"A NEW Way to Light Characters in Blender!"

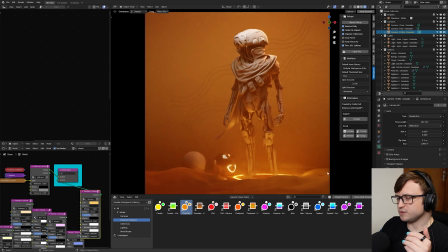12:07 I was thinking more like kind of Bedouin tents and also like sand dunes kind of waving in and out.
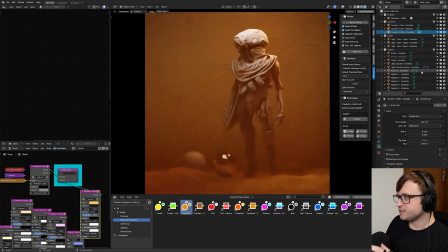12:12 Color palette's quite limited. Again, we have the toggleable energy object. If you disable that, we get the kind of more musty, dense atmospheric vibe. And like I said, especially again, if we click on the volume gradient object and go to the shader nodes,
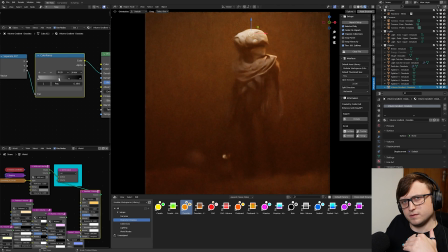12:26 we can adjust this color ramp here to increase the density of the creeping volume from the ground upwards so if you want to make your character look like they're in the middle of a sandstorm that's super super easy to do with this preset it's just a matter of playing with the values and again of
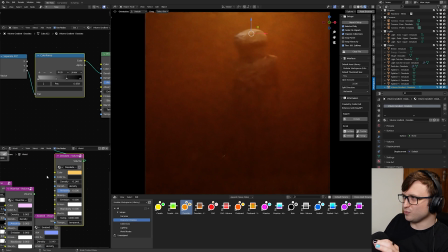12:41 course we also have the separate density volume so we can put it to a point where we can barely see them through that but i think that's cool if you want to
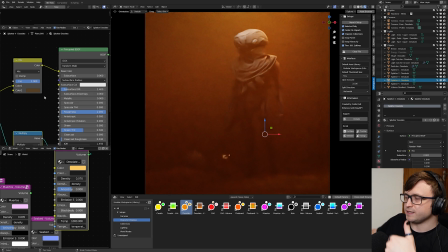12:47 go for the sandstorm effect and again we have the splatter image planes these ones are quite unique from the other ones because in
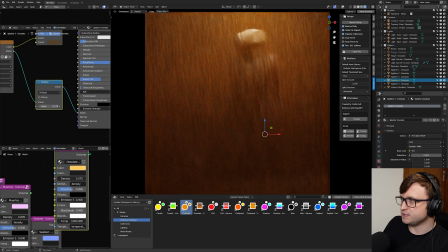12:54 this case they are darker than the world volume which makes it look more dirty so if I increase the alpha on these then if we let it resolve more you can start to see some of that dirt effect kind of creeping up in the background there and along the left side.
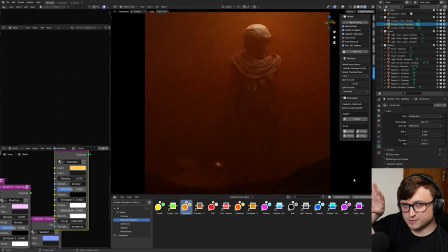13:06 The pose camera again available in every template is lower down to the ground which means that it's actually kind of existing inside of that rising volume layer which means things are going to be a bit dark around that camera because we're looking through more of the volume but again that gives you some really interesting cinematic type visuals and let's see what happens if we enable the energy again.
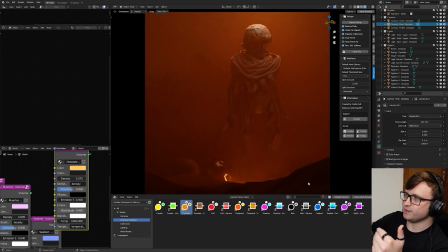13:25 We're getting more light scattering through, but it's a lot more difficult because the volume is so strong now. So let's take a look at another one.
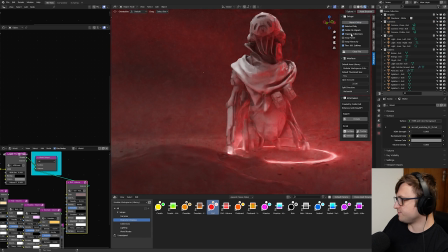13:31 Okay, the evil preset. This one is inspired by the Sith, so it's more of like a Star Wars-ian type of preset.
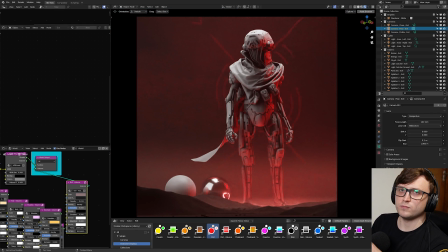13:38 So here you go, more of like red and white. The ground volume is kind of a lot tighter, and the whole thing's just kind of feeling a bit sharper because there's less volume going on. You can almost imagine it like a kind of volcanic world where your character is standing on rocks. That's another thing as well, because like I said these are easy to edit and you can basically use them as like template starting points.
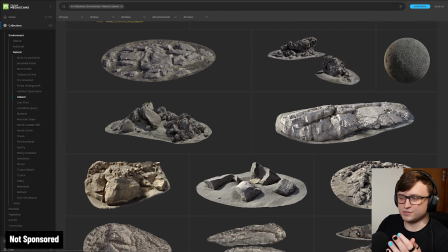13:56 If you had any like I don't know Quixel, rock objects or any other assets of your own you can just add them to this and improve it.
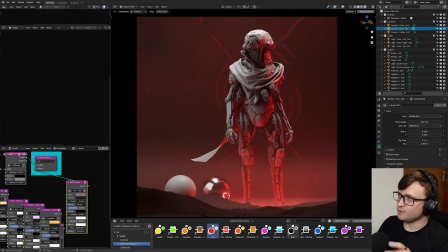14:03 Use this as a starting point for your artwork. You know do whatever you want with it to create some cool visuals.
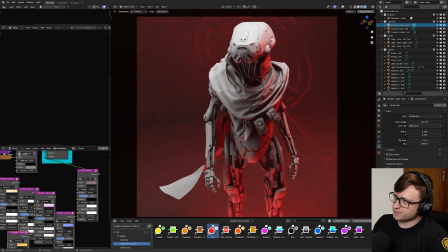14:07 I like the close-up one for the evil preset because I can just imagine again like a character here with a red lightsaber and this creeping evil glyph behind them.
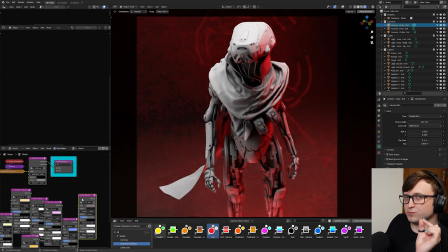14:16 I just think it's all quite cinematic. There is one more preset to show you as well this one is a synth wave inspired one so expect a lot of pinks and purples put the synth
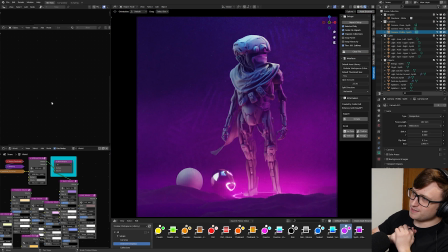14:24 volume on and unpack this one this is a really pretty one it's definitely much more my style if you know historically i quite like my blues purples emissive stuff all of that the glyph behind is a lot more you know straight on the lines i've tried to make it as
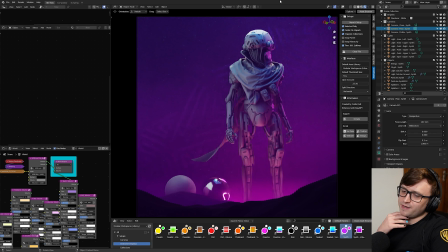14:37 visually stimulating as i can one of the fun things about this project was that i felt like i could really go a bit deeper into exploring like an
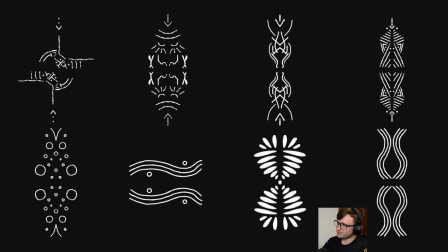14:43 art direction behind things like i said all these glyphs are custom for each of the templates so I really tried to make them
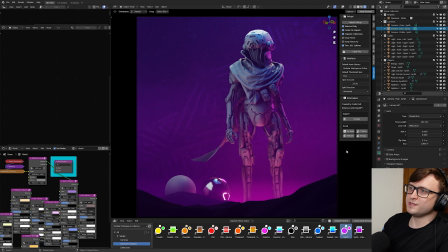14:50 each feel like they had a character of some kind which I feel like is more personal than just like slapping different lines together and thinking oh yeah that looks kind
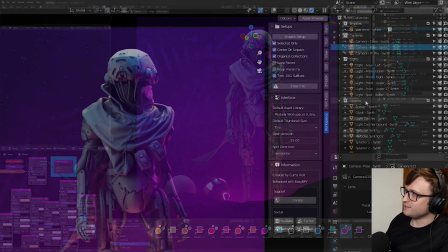14:56 of useful like it gives them all an identity. I also tried as I explained to make it as useful as possible inside of the outliner so everything is named really well.
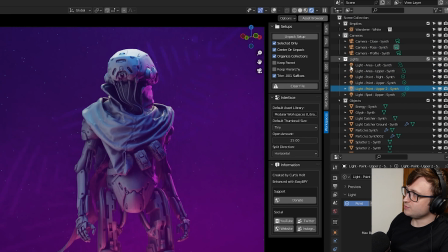15:04 Modular Workspaces automatically unpacks things into its own collections and also as you may have noticed throughout the video like we have these toggle available options to customize the unpacking functionality. Earlier on, I enabled selected only to make sure that it didn't unpack the character model while it was automatically unpacking and organizing the rest of the content.
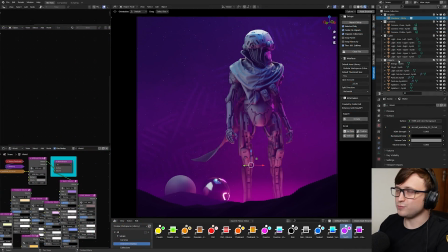15:22 So I'm really happy with this tool. Like I find it really useful and hopefully you will as well. This update is free, of course, for people that already own the product.
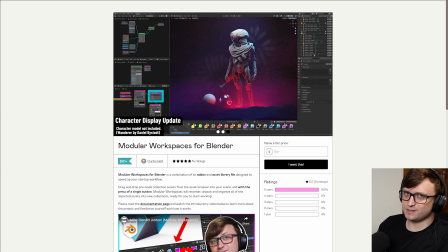15:29 And a lot of people picked it up on the Black Friday sale that actually ended recently. It was 50% off. So if you picked it up during that, then well done.
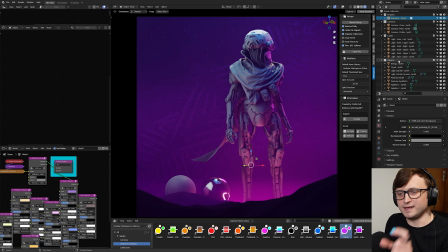15:36 You got it cheap and you have a fancy new update. So if you made it this far through the video, put a light bulb emoji in the comments so i can see who you are if you don't know how to do that on
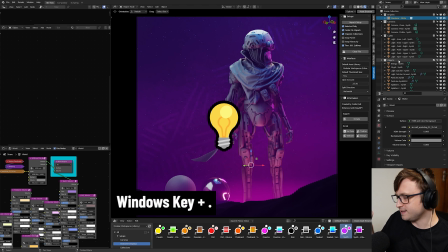15:45 desktop then on windows if you press the windows key and the period key it will bring up an emoji keyboard
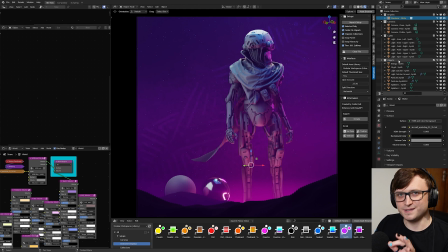15:50 i always like seeing your emojis because i recognize certain people in the comments and it helps me to appreciate you more as well you can
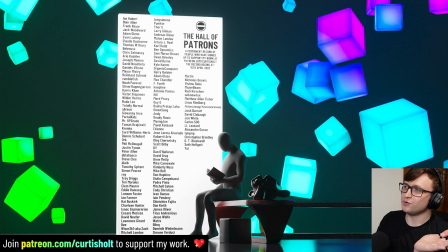15:56 also sign up to my patreon to get your name on this hall of patrons artwork and to support all of my projects thank you for watching everyone i've
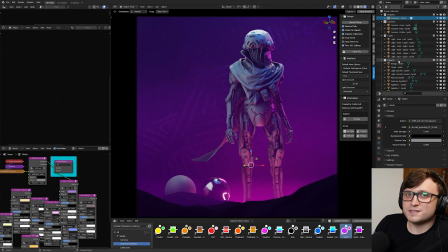16:02 been a bit slow with updating products so it's quite fun to you know jump in and do something a bit creative again i'll have more videos for you very soon and like i said i'm preparing a new community roundup video.
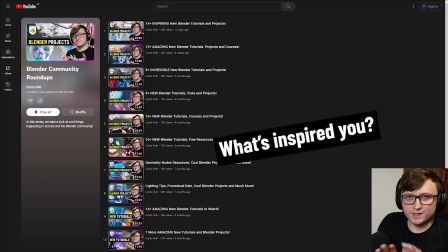16:11 So if you have any suggestions for like any blender related content that's inspired you recently, then I'm all ears.